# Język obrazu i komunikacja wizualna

Cześć, jestem Dean Kelly i jestem jednym z twórców Pixar. Znacie to powiedzonko, że jeden obraz równa się tysiąc słów? Tak właśnie jest. Za pomocą prostych sztuczek wizualnych możesz komunikować całe spektrum super pomysłów i rozmaitych emocji.
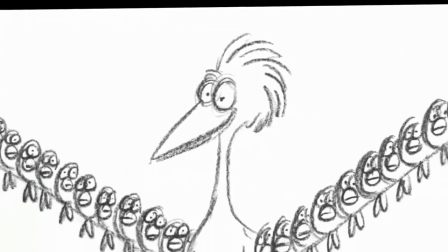I dzięki temu jeden kadr może opowiedzieć całą historię.
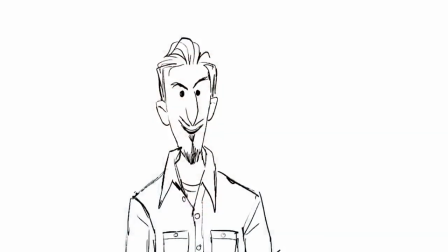Pobawmy się w animację. Na początek prosty rysunek, taki jak te, które tworzymy w Pixar.
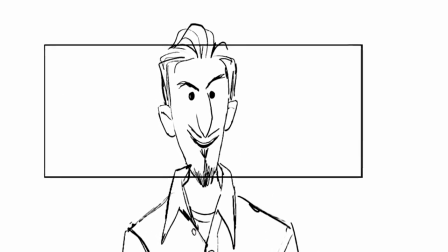Co widzisz najpierw? Im większy obiekt w kadrze, tym większe ma znaczenie. Jak widać, w tym kadrze jestem gwiazdą.
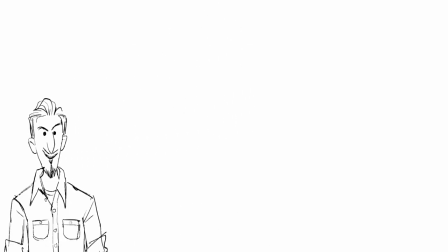Umieszczając postać w otwartej przestrzeni, gdzie będzie się wydawać maleńka, jest jednym ze sposobów pokazania, jak działa skala.
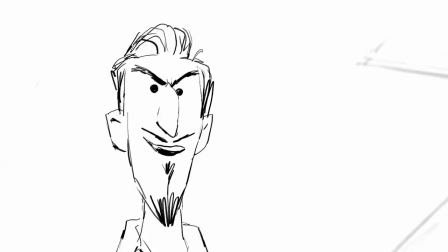Na przykład drobna postać, wielki świat. Kadrowanie z dołu sprawia, że wydaje się władczy, złowieszczy nawet, a teraz trochę straciłem równowagę. To, co widzisz na ekranie, nie jest przypadkowe i wszystko to pomaga opowiadać historię. Na przykład jedno z ujęć z Ratatouille. Jeden kadr, a od razu widać, jak ważny jest kształt i kadrowanie, kiedy chcemy coś przekazać.
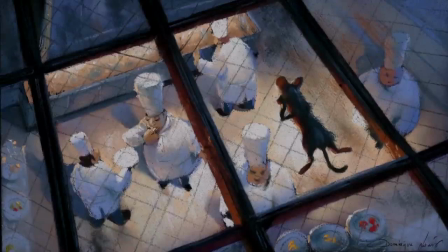Twórca tego ujęcia sam decydował o wszystkich szczegółach, w tym o sposobie kadrowania.
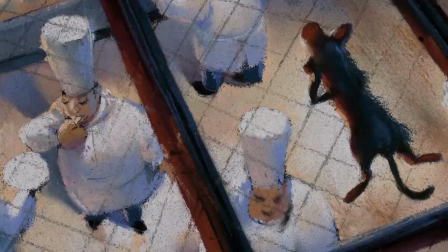Spójrzmy, to Remy, maleńki szczur, ale w tym kadrze i z tej perspektywy zdaje się być tej samej wielkości co kucharze.
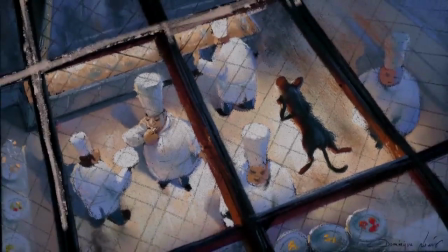Dystans między nim a kuchnią budują szklane panele. Dosłownie powstrzymują go przed spełnieniem marzeń o zostaniu szefem kuchni.
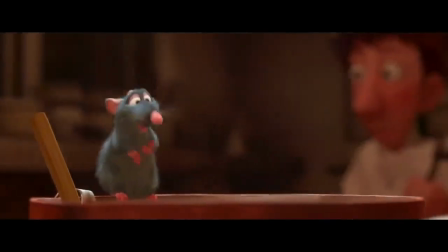Unieruchomiony przez raptem kilka poziomych i pionowych kresek. Ale Remy jest już praktycznie szefem kuchni, a to akurat kluczowe w tej historii.
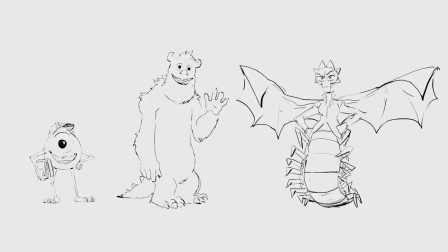Kształt też nam pomaga. Weźmy na warsztat troje głównych bohaterów z Uniwersytetu Potwornego. W ujęciu jednego z autorów, Mike, Sully i dziekan Skolopendra mają kształty, które potęgują i ilustrują ich charakter.
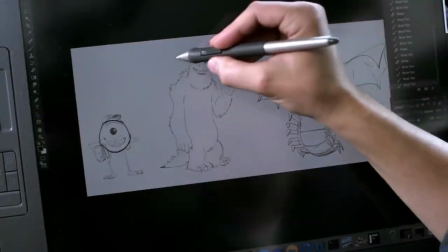Mike to w zasadzie kulka, ani groźny, ani straszny. Sully przypomina duży prostokąt, trochę toporny i niezbyt gibki.
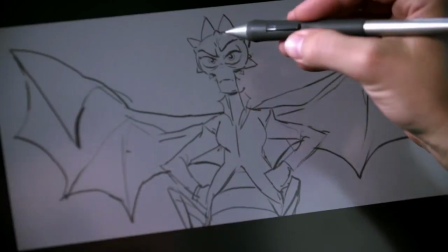Nie trudno uwierzyć, że jest groźnym straszakiem, a Skolopendra to kilka trójkątów.
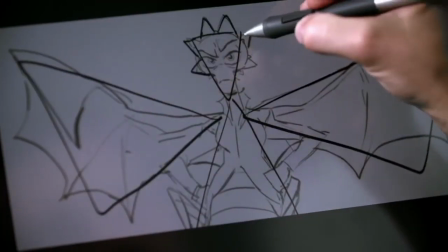Jest kanciasta, ostra i groźna. Taka postać idealnie onieśmiela.
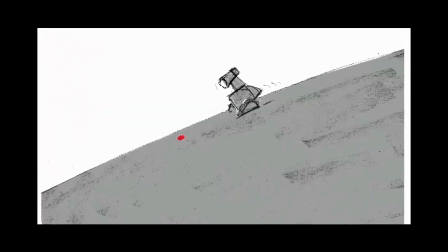Malując opowieści możesz podpowiadać widzom na wiele sposobów. Kolor przyciąga oko.
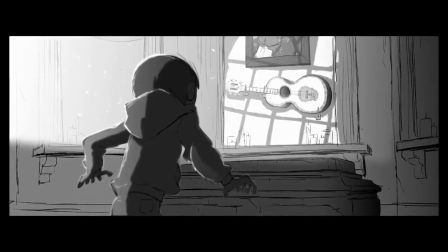Odcień, jak coś jest ciemne czy jasne, może wyróżnić obiekt z tła. Wielkość kadru i sposób filmowania też mają znaczenie.
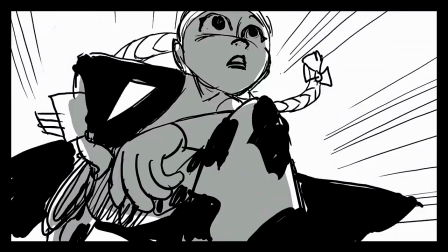Mają wpływ na nasze sympatie, dla postaci lub chwili.
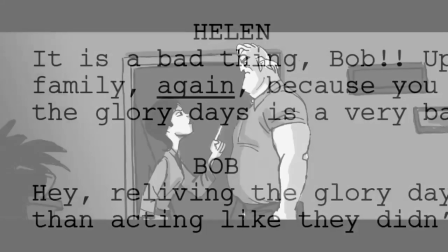W scenariuszu I nie ma mocnych, ta scena była po prostu sprzeczką małżeńską, ale autorka rysunków wykorzystała elastyczność Helen,
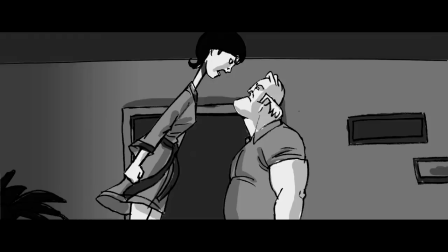która potrafi przejąć kontrolę na chwilę tylko dzięki rozciągnięciu postaci tak, że góruje nad Bobem. Zazwyczaj jednak artysta będzie korzystał z bliskich i dużych kadrów, żeby pokazać postacie.
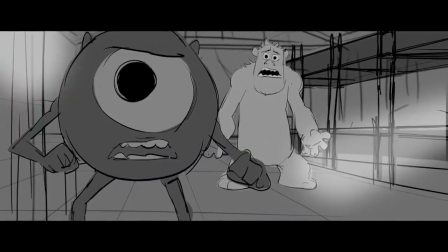Kiedy pracowałem nad Uniwersytetem Potwornym, w scenorysie widać zbliżenie na Majka.
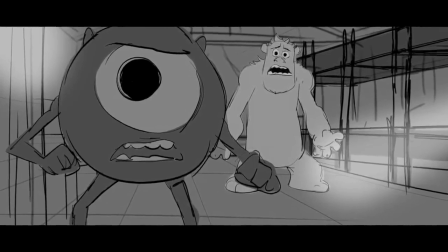Jego postać dominuje kadr, jest blisko kamery. Majk robi karierę jako trener straszaków.
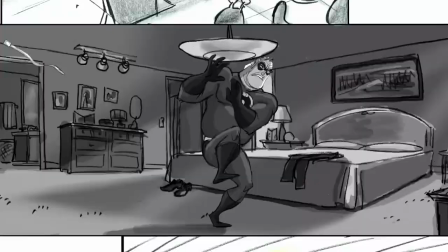I umieściłem go w bliskim kadrze, bo w tej scenie jest silniejszym bohaterem, silniejszym niż Sully.
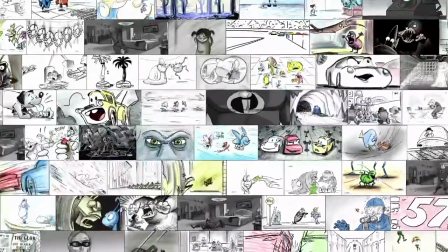Możemy przekazać tak wiele za pomocą samych obrazków. W tej części pokażemy Wam kilka sztuczek i jak je wykorzystać do opowiadania swoich historii.